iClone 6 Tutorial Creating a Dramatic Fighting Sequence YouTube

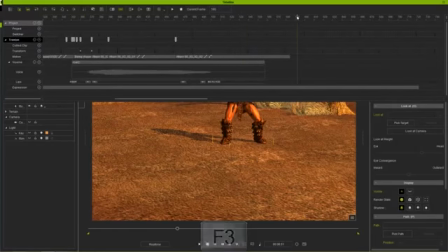(20:45)
And let's press F3, go into our timeline. So maybe at about this point here, let's go ahead and go to the front here.
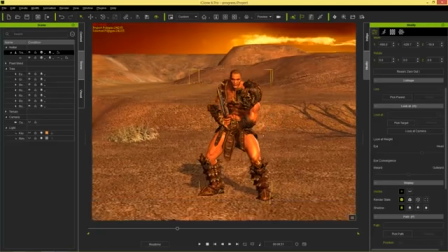(20:53)
And I want to use Direct Puppet to kind of have him, you know, heaving up and down.
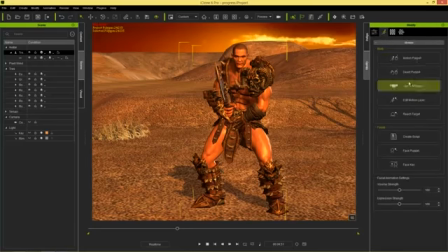(20:57)
So let's go to the motion section here again. We'll use Direct Puppet. And here we can use his chest.
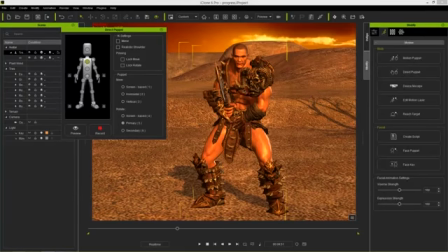(21:03)
And if I just use the primary rotation for his chest, we can make him go like that, like he's breathing heavily. Just by using my mouse. Okay, so I'm just going to go ahead and record a couple breaths like that.
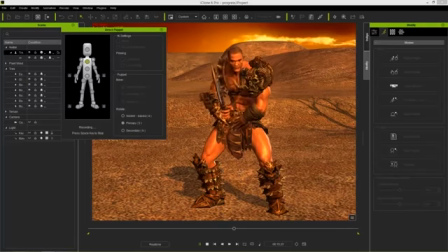(21:19)
If you rotate a little bit, it'll kind of look like he's moving a little bit more realistically.
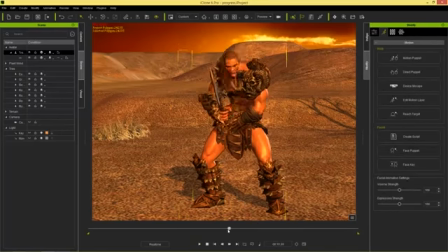(21:24)
All right, so that's good enough for me. So if we play back, let's take a look. You can see that he'll land, and then... Now we can probably make that a little bit closer, too. So press F3, go into our timeline.
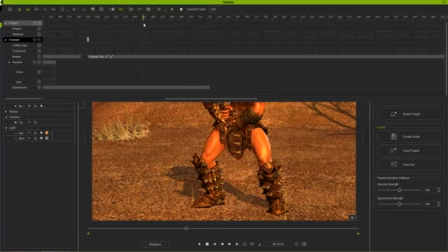(21:41)
So here's our puppet clip from when he's starting to do his exhausted breathing.
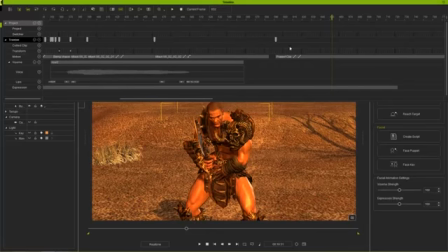(21:46)
And you can see there's a little bit of a delay between here and here, the end of his attack. So we can actually just take this clip and move it up, something like this. So let's play that back. Maybe a little bit closer. We'll blend it further in.
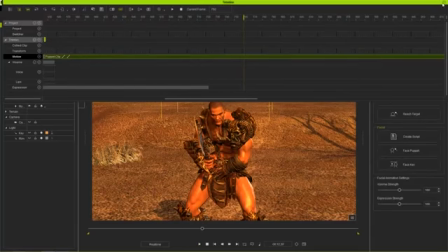(22:07)
Alright, so that's kind of maybe like an idle fighting motion or something like that. Anyways, so that's our animation completed.
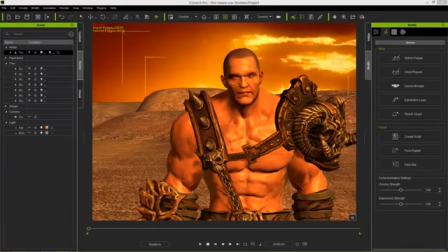(22:12)
What we can do now is we can go to our camera. And what I want to do here is add one final emphasis to our animation at the very end.
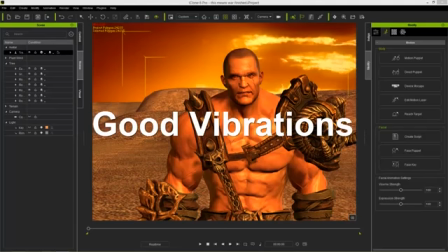(22:19)
So when he brings his axe down on the ground, we're going to create some shaking with the camera movement.
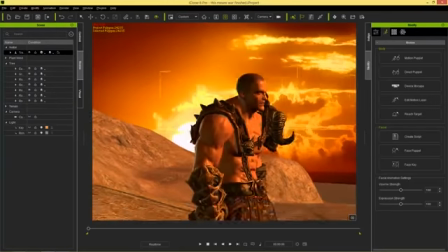(22:23)
So what I'm going to do is I'm just going to move to our follow camera angle on the left hand, or on his right hand side here.
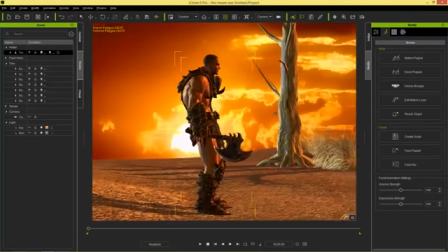(22:29)
So we're going to zoom out to about here. Just very similar to the Spartacus video I showed at the beginning here. And then we'll play back.
This means war!
And we'll follow him run along like that.
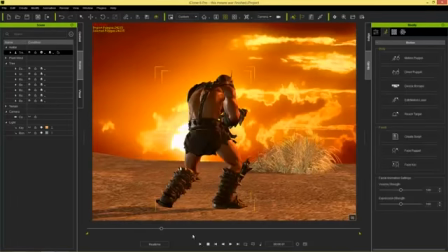(22:42)
And then... boom, like that. So when he brings his axe down, what I want to do is shake the camera.
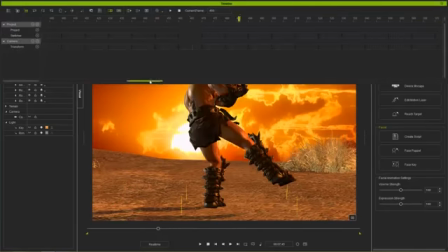(22:48)
So I want to do some shaky stuff. I have the camera track open right now over here, and you can see that
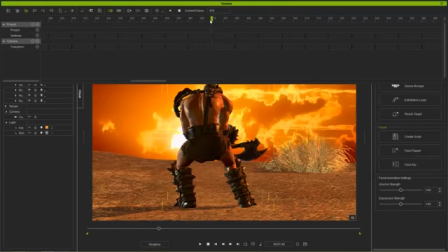(22:58)
right about here is where we want to start the shaking of our camera. So I'm just going to go ahead and double click in the transform track right there, and then this keyframe right here, we can just zoom in. Actually, let's hold the alt key and zoom in. Where are we here? Okay, we're all the way zoomed in.
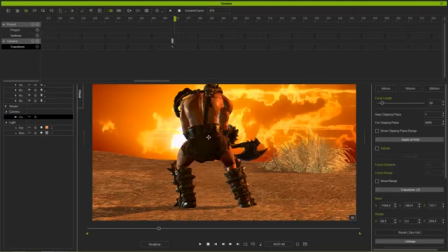(23:13)
So in this keyframe right here, all I'm going to do is just take my camera and move it over here. And then here I can take the camera and move it all the way down here. And then maybe the next frame we can bring it over this way.
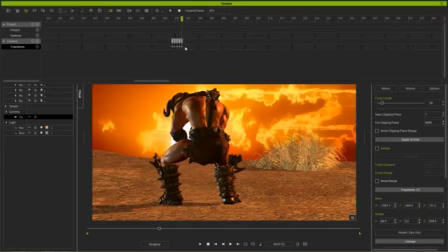(23:27)
We just want to create that kind of shake illusion of power and shaking and everything. And then we can maybe skip a couple frames over here.
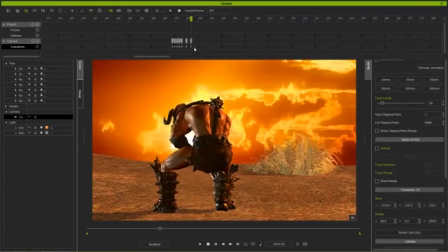(23:34)
Whoops. Again, I'm just putting like random positions in for my camera. This will take just a second. And let's see what that looks like.
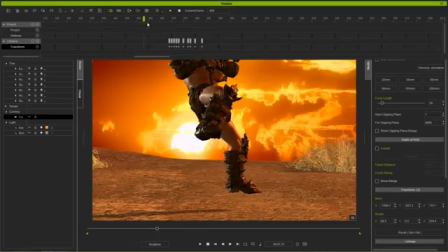(23:49)
So you see when he brings the axe to the ground, we have a boom kind of motion like that.
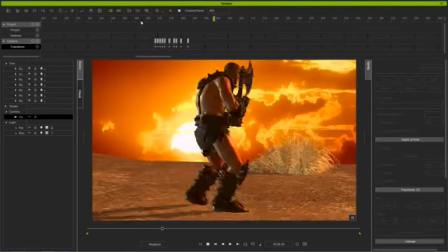(23:54)
So it looks a lot better.
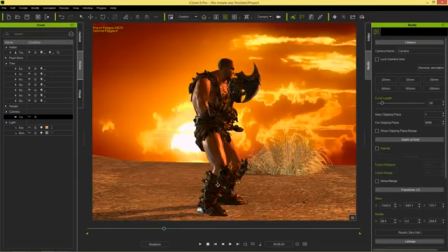(23:56)
And of course, if you had some sound effects in there as well, it would even sound and feel a lot better as well. So let's play that back one more time.
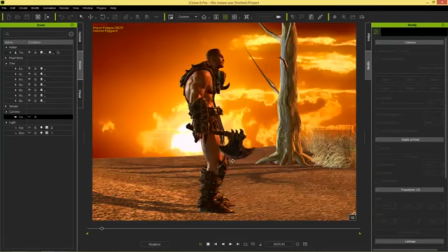(24:03) This means war!
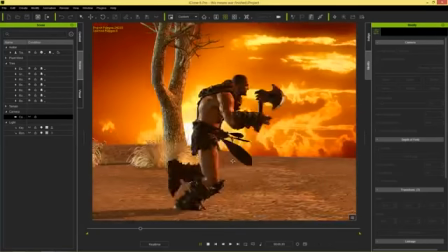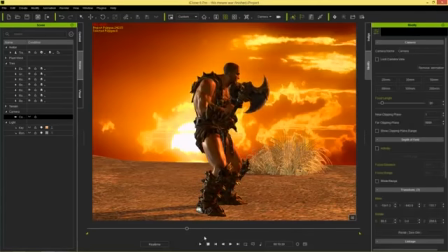(24:12)
Okay, so we have that nice, trembling. The ground is trembling when he, slashes his axe. And that's kind of how you can add some emphasis. You can make that trembling even more extreme and, add some special sound effects and everything like that as well. But that's about all I wanted to show you in this tutorial. So again, as always, I hope you guys learned something, and thanks for watching.